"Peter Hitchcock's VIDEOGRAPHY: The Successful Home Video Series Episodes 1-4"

Now, you've probably noticed that professional photography and feature films and things, the pictures often look a lot more rich than what you're able to get with a camcorder. One of the things is depth of field. The professionals know that they want to have the iris in their lens opened up to as big a hole as possible so that there's only a very narrow plane of focus.
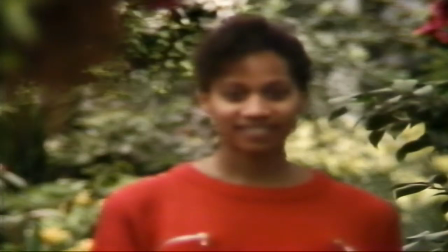3825s
So in the case of a model, the face will be in focus, but the background will be all out of focus.
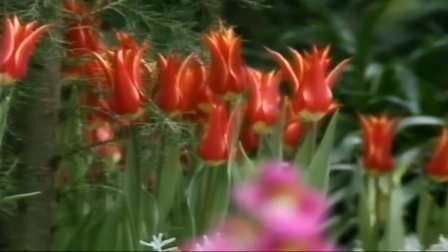3829s
Or looking over a bunch of flowers, only the key subject is in focus and everything else becomes a nice blend of color.
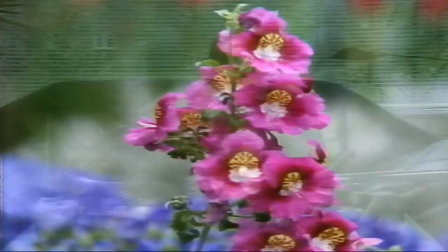3836s
One way to cut down the light that comes into your camcorder is a neutral density filter. I happen to have some here. Now, this neutral density stuff is designed to put over windows if they're in the scene and they're too bright. The reason it's called neutral density is it doesn't affect color. It's neutral. It's just dense. You can buy neutral density filters that also screw on the end of your camcorder lens, or you can cut this stuff up and tape it on. A cheap, quick solution, if you don't have a neutral density filter, is to use the shutter button on the camera as well,
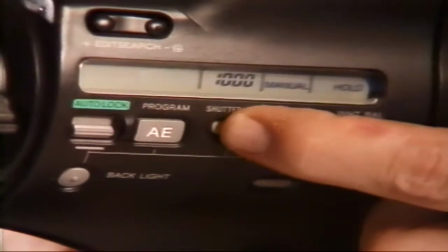3870s
because as you decrease the exposure time using the shutter button, the lens is forced to open up on the auto exposure system to compensate for the additional amount of light that it requires. Now, the shutter button would be a perfect solution to that, and we could throw away neutral density forever, except that using the shutter,
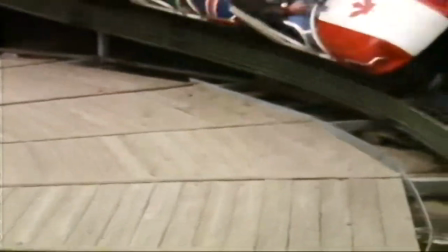3889s
of course, you get that additional very sharp-edged motion, and you have to make sure you can tolerate that before you use the shutter button.
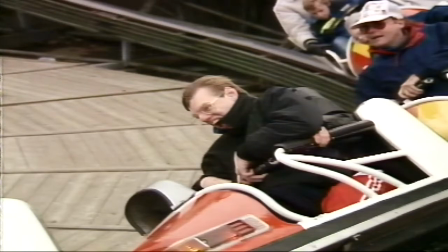3898s
The high shutter speed helps when the picture is frozen. Each frame is fairly sharp considering the speed of the ride.
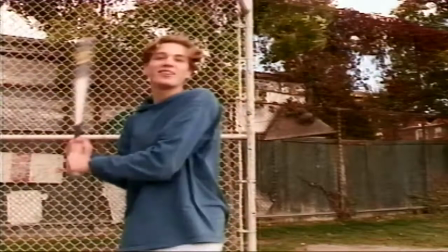3907s
This is useful in sports. You can study your swing.
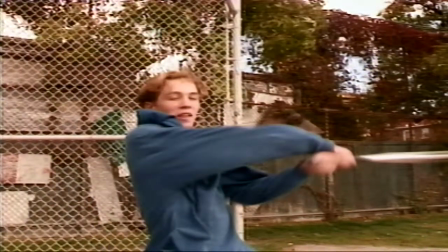3911s
Frozen at a normal speed of a 60th, you see blur, but at a higher shutter speed, the freeze frame is much sharper.
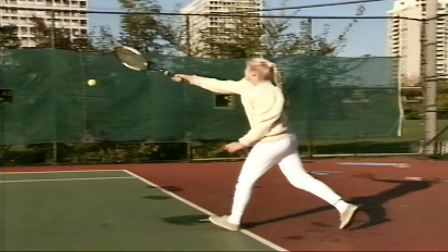3918s
It's great for studying your golf or tennis swing. Remember though, high shutter speeds need a lot of light.
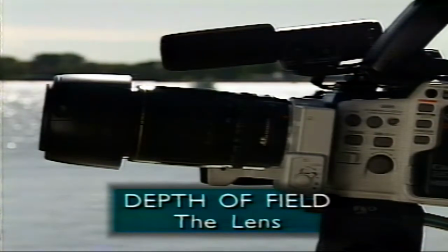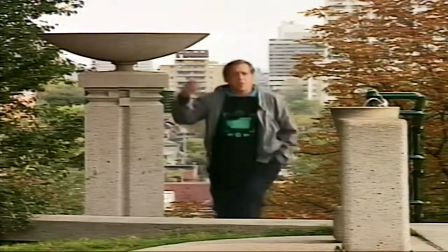3932s
One of the things that will greatly influence your background and your foreground is the distance between the camera and the subject,
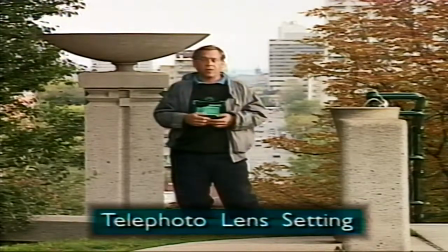3941s
and consequently, what part of the zoom range you're going to use. Right now, the camera's about as far away from me as the length of a Greyhound bus.
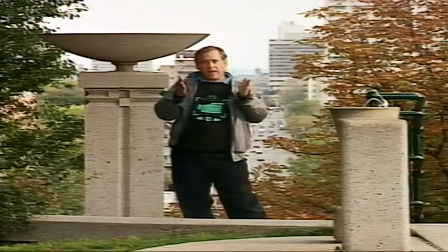3950s
Consequently, to get the shot, it's on a fairly tight lens, shooting at a fairly narrow angle. And also because it's a tight lens, the background is out of focus because focus is more critical.
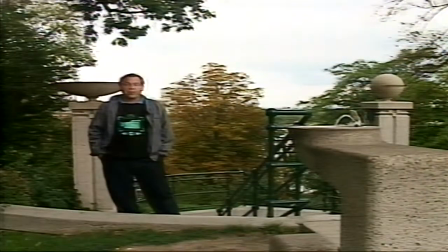3960s
If we move the camera forward, you should notice quite a difference. The camera's now been brought about the distance of a small car away.
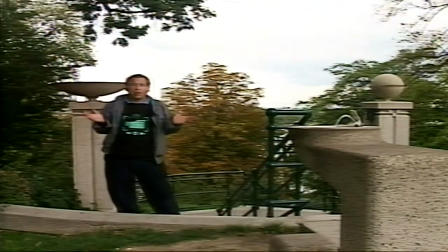3968s
To keep me the same size, the zoom lens has had to be zoomed out. So consequently, the lens is now using a much wider angle of view.
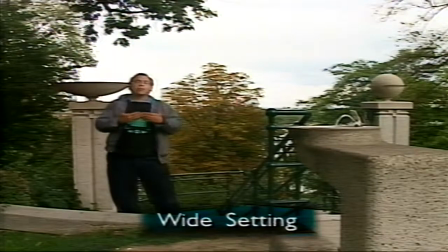3976s
And because when the lens is zoomed out with a wide angle of view, the focus is less critical,
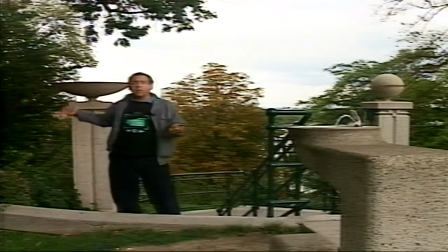3981s
more objects in the foreground, middle ground, and far background are in focus.
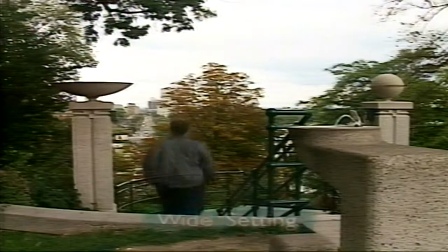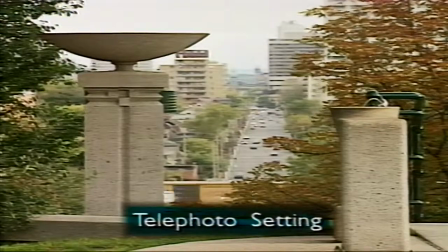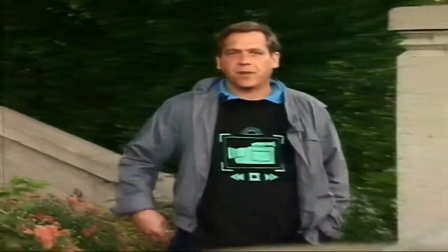3996s
And don't forget, especially when your subject's really boring like me, it's very handy to find a nice foreground object to sort of pep up the picture.
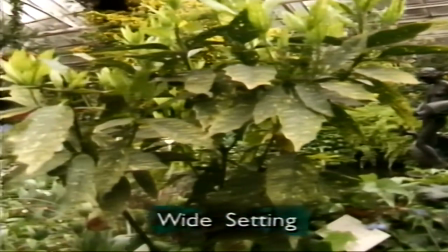4006s
With a wide angle setting on your zoom lens, the background and foreground are more in focus compared to the telephoto position.
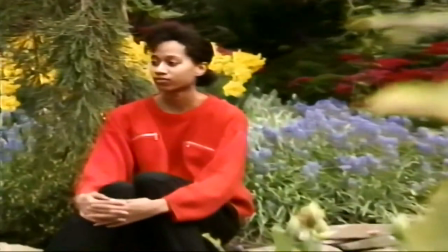4013s
As we zoom in, the background becomes soft, allowing a blend of color behind our model.
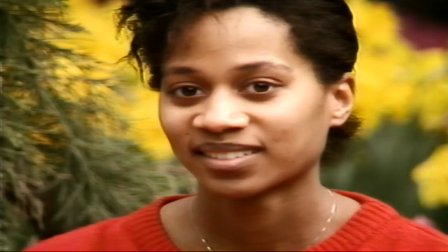4018s
And as we change focus, you can see the shallow depth of field. If you're one of those people who's vexed by the beautiful video you see on network television and a little bit disappointed in your home video shots, you should know that an incredible amount of care goes into most network shots. Care is taken to observe the subject, the thing you're looking at, as well as every element in the background and the foreground. Now, we came out here just to shoot a couple of simple hints and tricks and discover we're completely beat.